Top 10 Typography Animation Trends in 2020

So, everybody is talking about the dark side of the year 2020. But if you see on the other way, it's the year of self-realization, reinvention of self-interest and, gets time to create more without getting distracted by the cacophony. I love motion graphics because of its constantly evolving character. That's how motion graphics design makes it extremely interesting and vast in nature. Well, without wasting more time on the lecture, today let's get to know the current trends of typography animation.
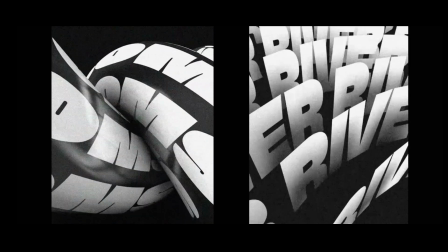Typography or typo animation is one of the essential parts of motion graphics.
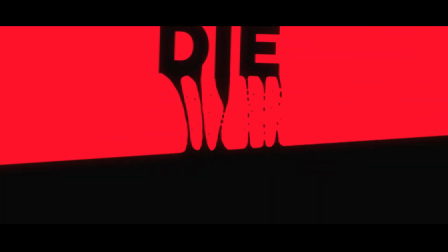Without text animation, we can't think of motion graphics design, and that's why there are lots of plugins, tricks, and tips to create engaging animated texts.
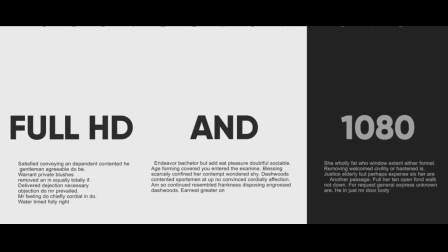Since trends are changing rapidly, but some trends are old and still contemporary, and some are really interesting to know in this year.
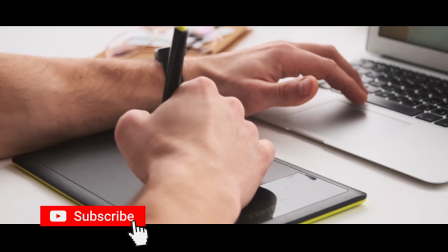Hi, this is DezineJunkie, and on this video, I'll talk about the trends of typo animation in 2020.
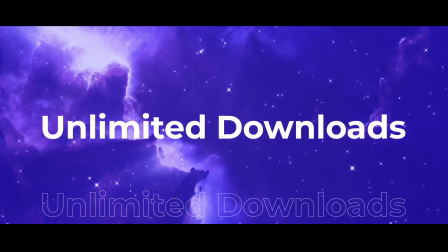Here most of the examples of animated typography have taken from the Envato Elements website, and it's really surprising to see their huge library of creative stuff.
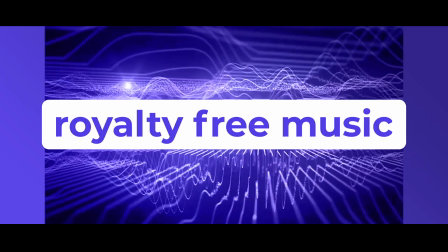Very soon I will dig this gold mine of motion graphics elements and make a video of this.
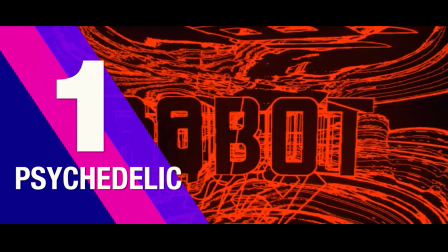Psychedelic typography animation. This kind of animation is not very new but always lure the spectators.
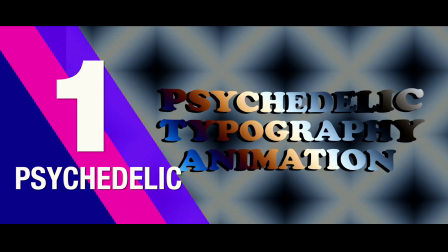The 60s and 70s style known as a psychedelic forms of expression, often fueled by hallucinations, which gave us psychedelic art.
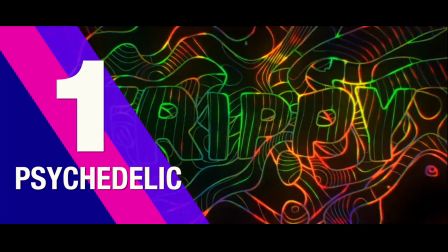The colors used in psychedelic arts are various and mostly bright with high contrast.
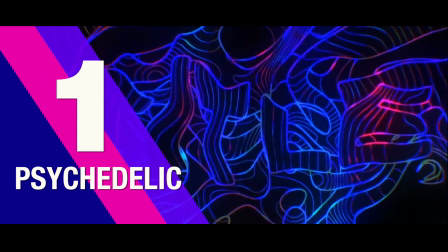The use of these colors comes from the fact that this art wants to convey or simulate a psychedelic experience.
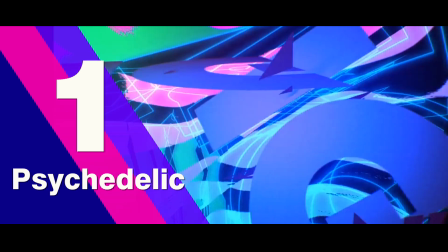Therefore, the text colors are chosen to catch the viewer's attention by being bright, dazzling, and somewhat disturbing.
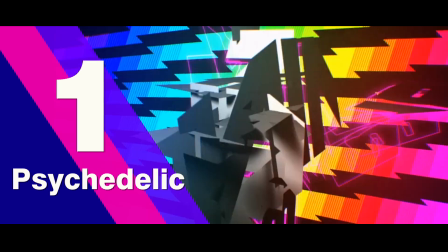So psychedelic typo animation is often trippy and gives you sort of hallucination on screen, which is one of the best way to catch attention.
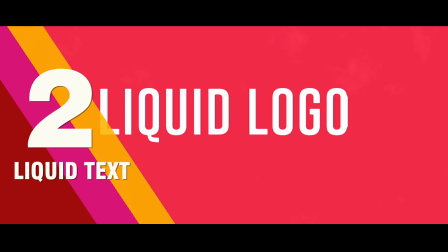Liquid text animation. Liquid text animation is a part of liquid animation and being used to create promos, animated movies, and brand animation.
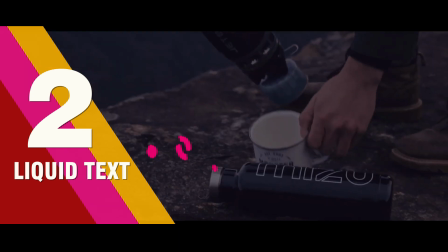I have mentioned in my earlier motion graphics trending animation video, which you can check on my video link.
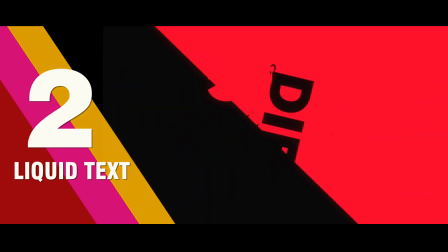This kind of animation is old but still contemporary in 2020.
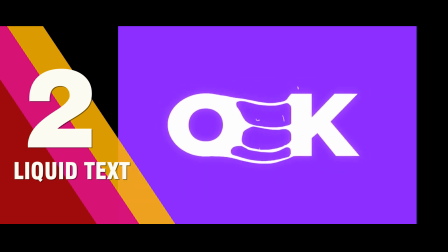Mostly done by frame with the help of 2D animation software like Adobe Animate, Adobe After Effects, Toon Boom Harmony, etc.
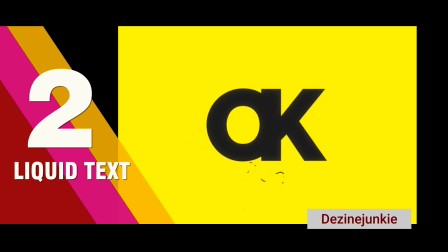The fluid character of this typo animation is very attractive and impactful. Lyrical typography.
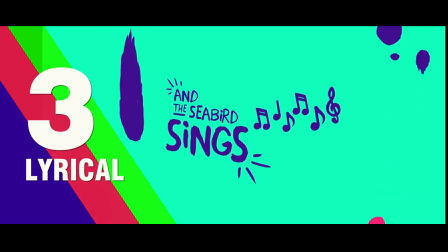Nowadays, music videos are not bounded by video shoots anymore. They are being experimented with lyrical typography.
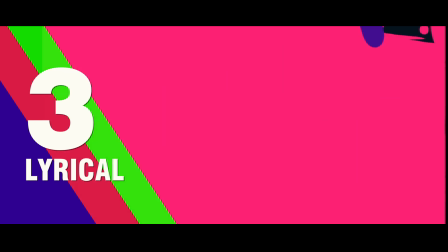It's very innovative, which saves time and money for the video shooting process. That's why it is now trending on social media and OTT platforms.
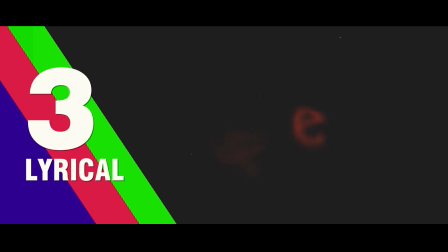Lyrical typography is not only on music but being used on movie trailers too. Without expensive video shoots, most of the YouTube music channels use this lyrical video to pull viewers easily.
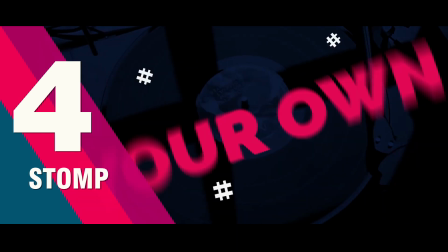Stomp Typography animation. This is a perfect style and widely used for YouTube intros and outros.
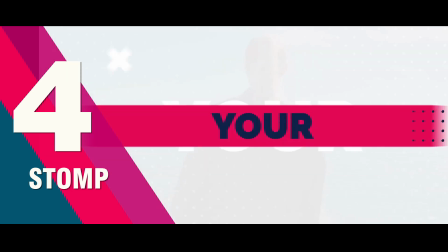People are heavily using this style to promote their products online. It is fast-paced type animation synchronized with music.
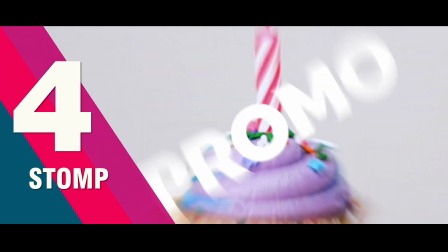It is bold, on the face, and quite a simple animation but very effective. Favorite for animators and motion designers.
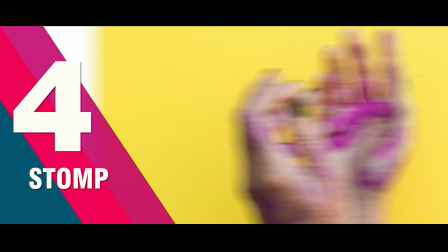If you visit the Envato website, you will get to see its popularity. This style of type animation is trending for last few years.
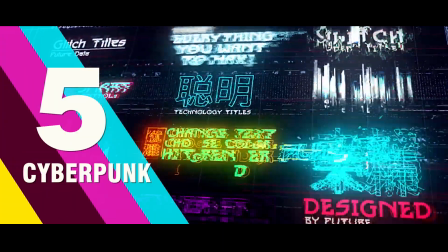Cyberpunk text animation.
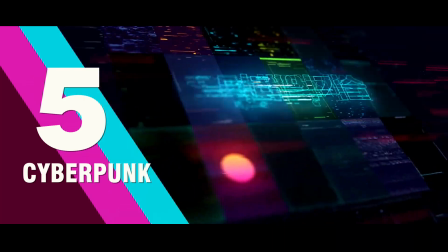Cyberpunk is a subgenre of science fiction in a dystopian futuristic setting that tends to focus on a combination of low-life and high-tech.
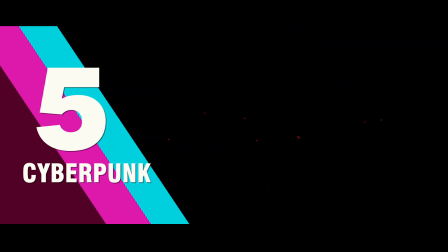This kind of animation is neonish with bright colors followed by glitches and distortions.
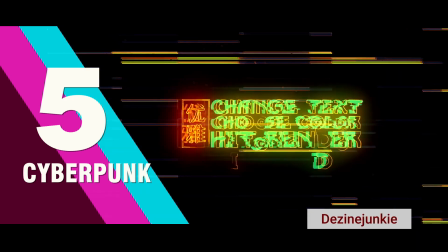This style is on trending nowadays, and you can check them on Juice's Cyberpunk packs in the below links.
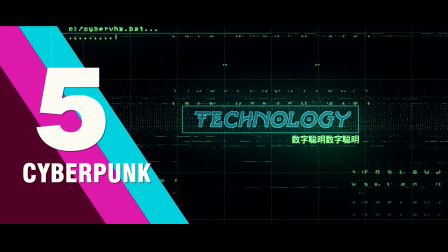Cyberpunk text animation is attractive and mostly being used by gamers, tech-savvy and science fiction lovers.
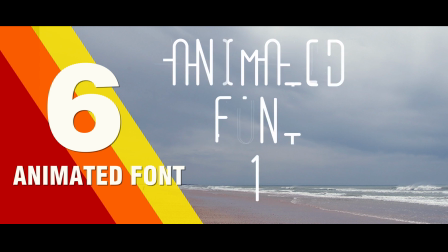Animated font. Animated font is a set of fonts with various movements. Motion designers use cell animation to give every font a distinct character.
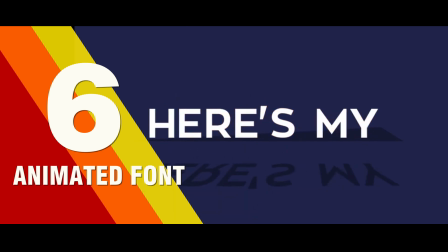This animated fonts are widely being used in apps user interface, specific text logo animation like Google and infographics animation.
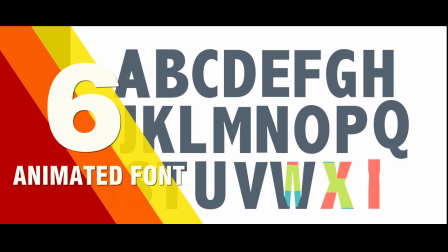This kind of type animations are time-consuming but very effective. Stretching and smearing type animation.
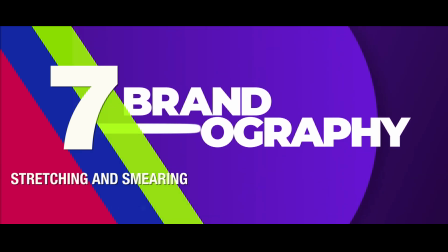One of the hottest trends to hit the motion design takes inspiration from a classic technique used in cartoons for decades, stretching and smearing.